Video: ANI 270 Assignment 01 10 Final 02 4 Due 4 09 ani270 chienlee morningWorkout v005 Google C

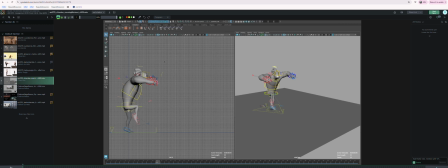(0:03)
Hello. Thanks for the submission. This is looking great. I see you've gone to spline. I'm going to identify a loop here. All right. And let's take a look. So one of the things that I notice is now that you're in spline, like some of
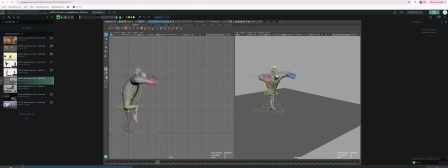(0:23)
the spacing and stuff looks like a little even in this section with the feet.
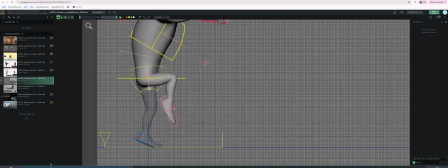(0:30)
So I would encourage you to like go in there and really track the spacing and really try to push the timing of this kind of thing. So let me just track this to see. Oh, maybe it is still stepped in parts.
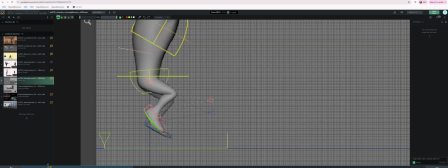(0:47)
I'm not sure. Or maybe that's a sync sketch frame rate thing. I'm not sure. But anyways, it feels like a little even to me, the timing on some of this stuff.
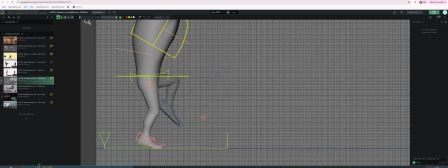(1:04)
So let me see. I want to give you some very specific notes.
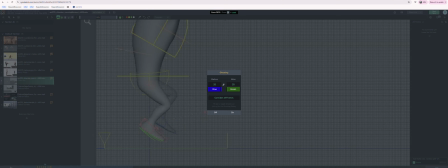(1:11)
Okay, cool. So I'm going to turn on some ghosting so we can see how all that spacing compares.
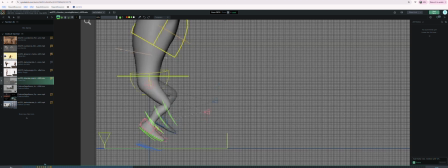(1:19)
So yeah, this is, I think, what I'm kind of feeling when I say it's even. So like the space between these frames is fairly uniform. And I think what I want to see, what I would prefer, so let me get a different color for what I prefer,
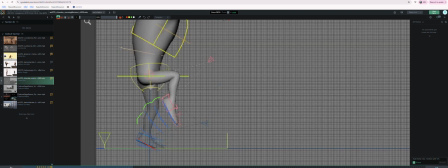(1:37)
is when the foot gets picked up, there's a little bit of closeness in that spacing as it starts to like move in this direction. And then when it ends, I want to see a little bit closing in this spacing, a little closeness in this spacing here.
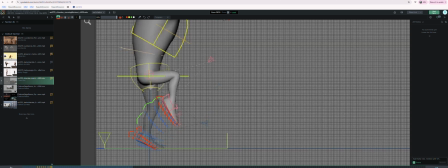(1:57)
So that, I don't know what that leaves you, how many frames it leaves you in the middle. It almost doesn't matter. If you only had one more frame, you know, you could put it in the middle here, but something else that may work is it may work being like biased a third
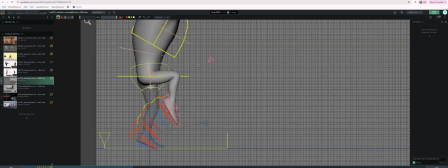(2:14)
to here as the foot picks up speed. You know what I mean? I think that's for you to kind of play around with and see how it feels for you to have the spacing be like, when I say a third, I mean if you're comparing the distance between here and here,
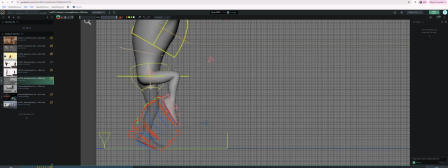(2:33)
you can either put that on the half, you could put it on the third, you could put it on the quarter, something like that. You know, if it reads like it's taking too long to move up, you could also play around with putting it on the upper third or the upper quarter,
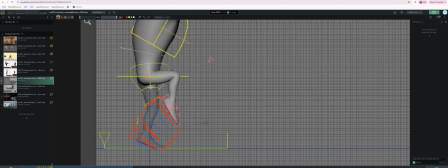(2:52)
assuming that you only have like 5 frames to get this action done and hold true to your timing. So like play around with the spacing of this middle, but put one close to the start and one close to the end so we get a little sense of that ease in and ease out.
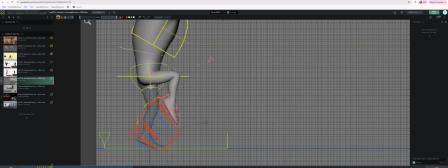(3:10)
And then that middle one is really for you to have fun aesthetically, right? Like play with it, see where you like it best. This is a fun like learning opportunity, I would say.
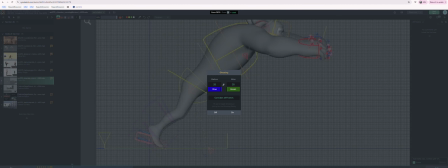(3:24)
But yeah, I'm feeling that on the feet when I watch it play.
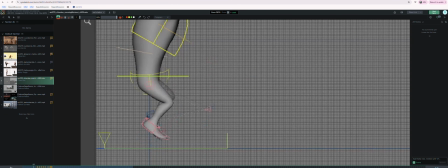(3:28)
Like it feels a little even, and I think you could really get a nice kind of like snappier thing going on there. And I may check it out too. I want to just take a peek at where
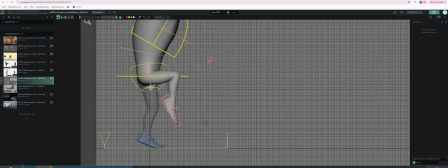(3:49)
kind of like your pelvis spacing is, or the center of gravity spacing is on this character. I'm not exactly sure like where to kind of trace, but I'll just do this kind of thing.
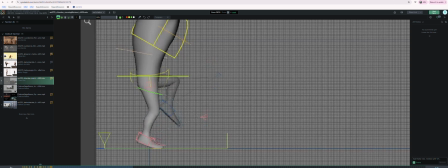(4:15)
Huh, okay.
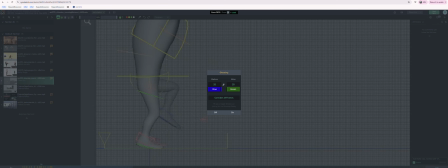(4:22)
Cool. I just want to see how that spacing is working.
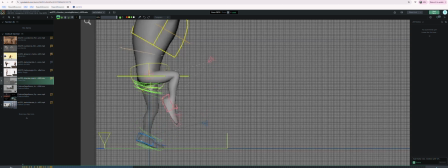(4:29)
Yeah, that seems fine. That seems fine to me. It looks good. All right. One more thing that I wanted to comment on is when your character starts to lean over here,
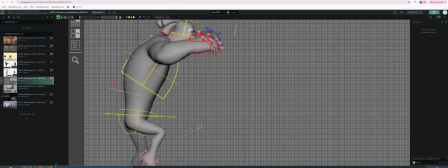(4:44)
the torso and everything just kind of like pivots over together as like one kind of solid block, and I think you need to break that up. So maybe in anticipation of this, or you want to offset it, right? So maybe
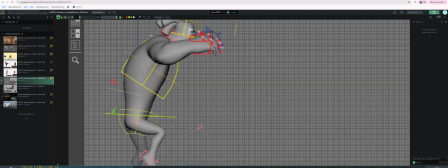(5:01)
the bottom part stays more flat and the top of the chest starts to go, because with doing it all at once, what that's doing is it's keeping this like upper torso shape
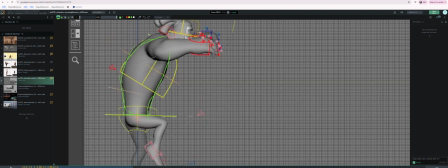(5:16)
very like consistent, like there's no change in it. And what I would want to see is for this to change shape into like a bend on the way in this action.
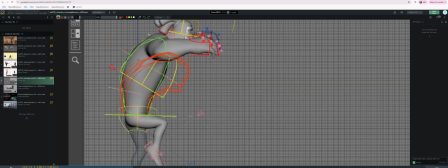(5:32)
Maybe not as extreme as I've drawn it, but I want to see a shape change out of the torso and the center mass. And then if you're starting in like this kind of shape, it bends in the anticipation of this jump,
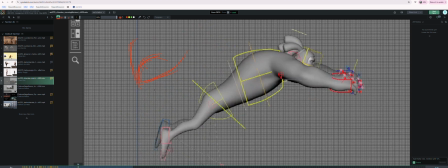(5:50)
and then that will give you more contrast when you go into this jump, you know, and maybe you can even push this torso shape up a little bit. So you're getting that nice like A to B to C, or this is like your anticipation.
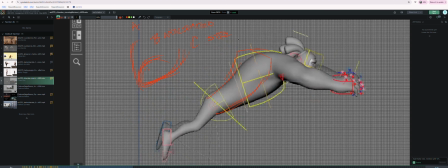(6:12)
And then this is your like stretch frame, you know, like squash and stretch kind of stuff. This is kind of like your squash here.
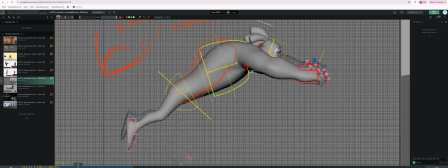(6:28)
So yeah, that's just like doing a little bit more posing and shaping in the torso,
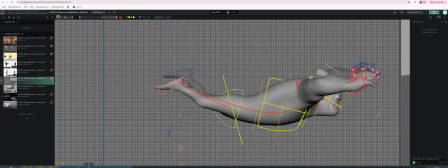(6:35)
because this is great. This line of action that you have going in here, like that kind of pose shape, is fantastic.
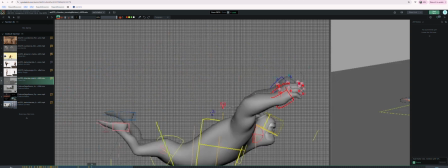(6:44)
So I just want to see that more in the jump part.
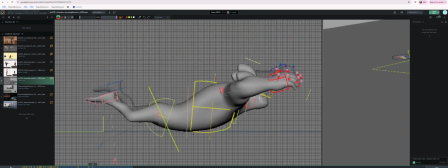(6:50)
Again, I think here there maybe is a little bit of spacing issues, because when he hits the ground here, that's great.
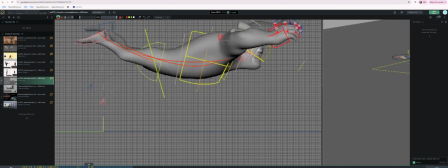(6:56)
But in the frame right before hitting the ground, it looks like he kind of slows down. You know what I'm saying? So we'll check out the spacing here with a little ghost action going on.
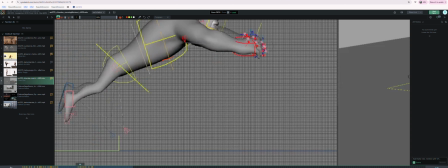(7:09)
But yeah, all this stuff needs to be worked out. I don't know if you're going to keep this in stepped. Maybe you want to keep it in stepped. Like it's more of a 2D style thing.
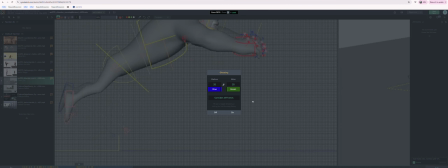(7:20)
And that's okay if you want to do that. Just make a note or let me know.
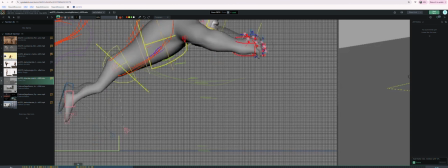(7:24)
But so looking at the spacing here, like here to here, it seems like fine, but here to here also, that seems very even.
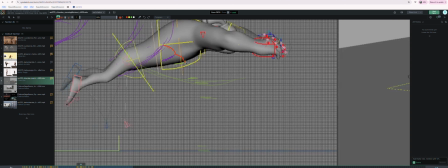(7:36)
So wait, that's bad. There to there is fairly even, so maybe I would bias this one up a little bit, so what you're getting is a growth in movement, you know what I mean, in your spacing.
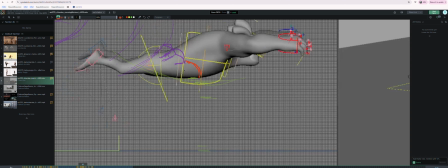(7:51)
And then that's like a really good growth if the other one is maybe a little bit more resolved. But then this one is a really tiny spacing,
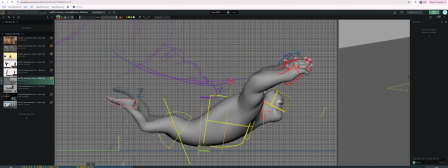(8:02)
and then it gets large again, and then you have this massive one.
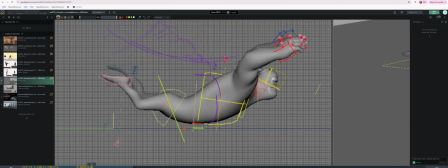(8:09)
And then if you're going to hit the ground, I think that you'll find it stronger if you don't have this one so close to the ground.